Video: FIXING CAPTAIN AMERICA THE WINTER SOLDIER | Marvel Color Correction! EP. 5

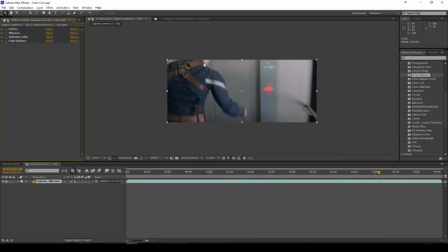(8:12)
But the vibrance here, you can actually see where when I added it, we get a little bit more to the brown and the blues and the reds. The vibrance just, you know, pops the color out a lot.
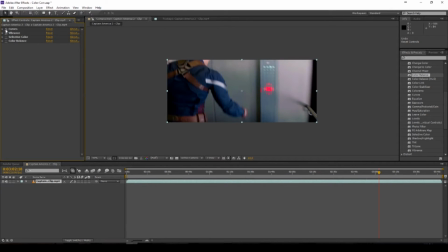(8:25)
And then, you know, when we add our curves, it just throws the contrast to the scene, so we get a real good look. And there we go. And see, without that color balance, it makes everything look a little bit dark. The color balance just, like I said, balances all together.
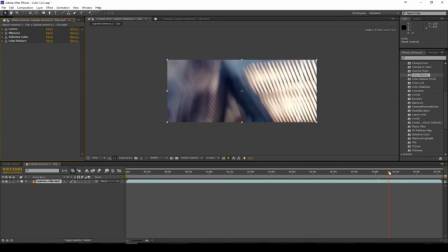(8:41)
So let's just go ahead and take a look at the final product of what we have for the fight, and just let me know what you guys think.
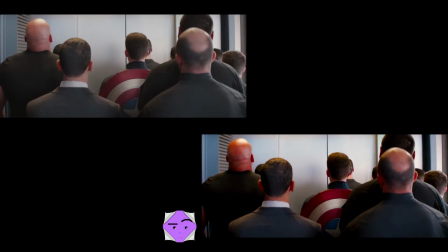(8:47)
Now, just starting off looking at the scene, you can actually see there is a difference from the color just by looking at the outside environments.
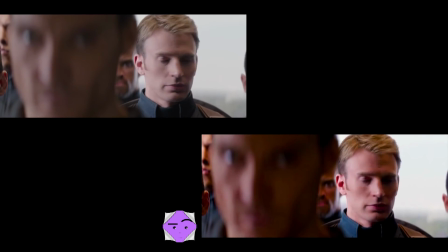(8:54)
And when we actually transition inside, when we see a lot more of the characters, such as,
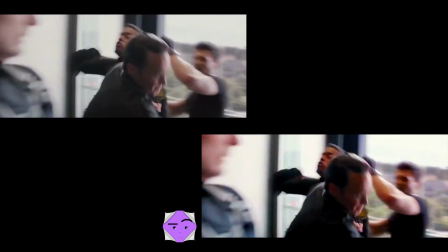(8:58)
I want to say NPCs, but they are not, just the extra characters that Captain America is going to fight,
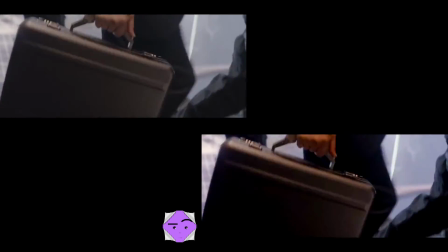(9:03)
Captain America himself, and also Crossbones, we actually have better contrast from the version that I edited.
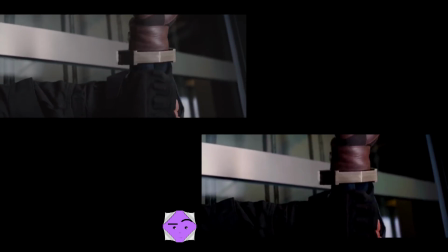(9:08)
So the blacks are a lot blacker. We have that 0 or perfect black, that 000 on the RGB level, and we have better highlights.
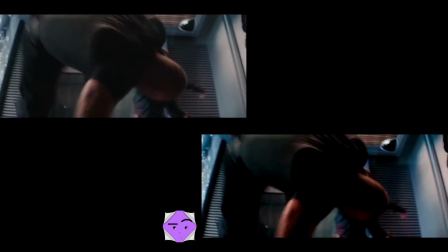(9:16)
So the screen looks a little bit more, just more realistic, I want to say, as a word. No, I can't think of a real word to actually describe it.
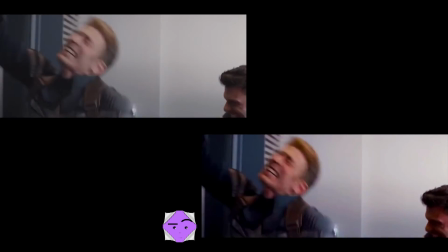(9:23)
And the colors on the screen actually looks a little bit more colorful. Like the blue on Captain America looks a lot bluer.
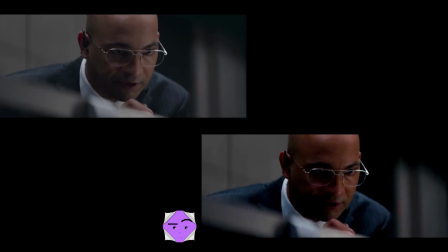(9:28)
We almost got that comic book feel that we are trying to aim for with the series. They're trying to compare it best to what the comic book established,
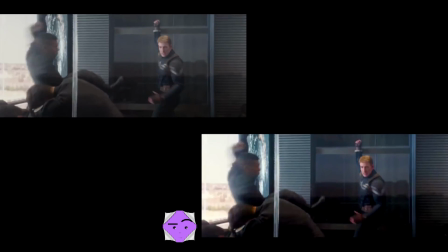(9:35)
as far as better contrast when it comes to the blacks and the whites and all the different colors, vibrant colors from all the colors in the color spectrum.
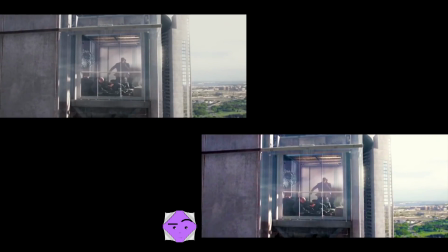(9:42)
You know, just like that ink and pen look that we have when it comes to comic books, like everything just pops out at at you.
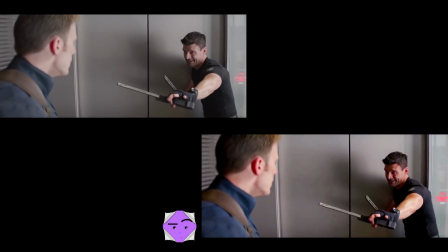(9:48)
And right now from what we have right here, everything kind of pops in your face, so it looks very good, and this is exactly what we want to go for. And you know, like I said,
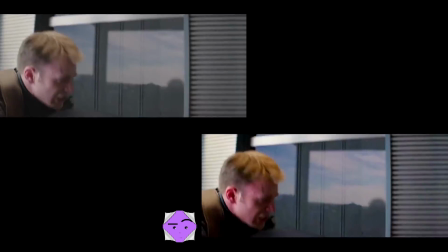(9:55)
these are just basic tools that you have available that you can do, so when you make your own videos, you can make it look the best that you can.
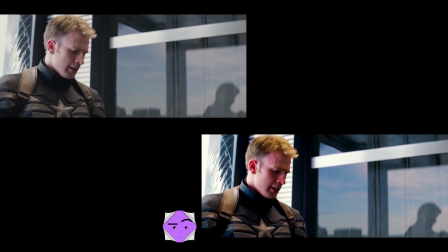(10:02)
So if you have any questions, like I said, just let us know.
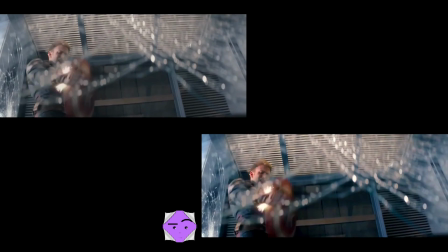(10:05)
We would love to help you guys out, and you know, and just come back next week, because we are going to continue the streak until we finish all the movies in the MCU, and then we're going to move on to our next series.
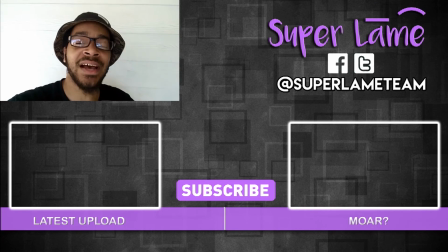(10:14)
Remember to stay lame. Hey guys, remember to check out our last video. To the left, you have the last video that we upload in this playlist, and to the right, we have the video before that. And remember, if you like this content, always feel free to give us a like, thumbs up, and subscribe by clicking on the little icon on this channel.
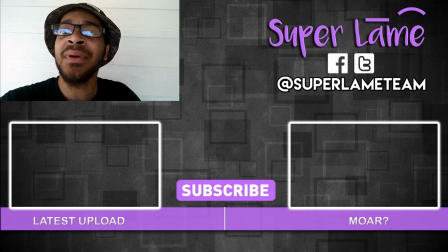(10:29)
Just consider it. And remember to stay lame.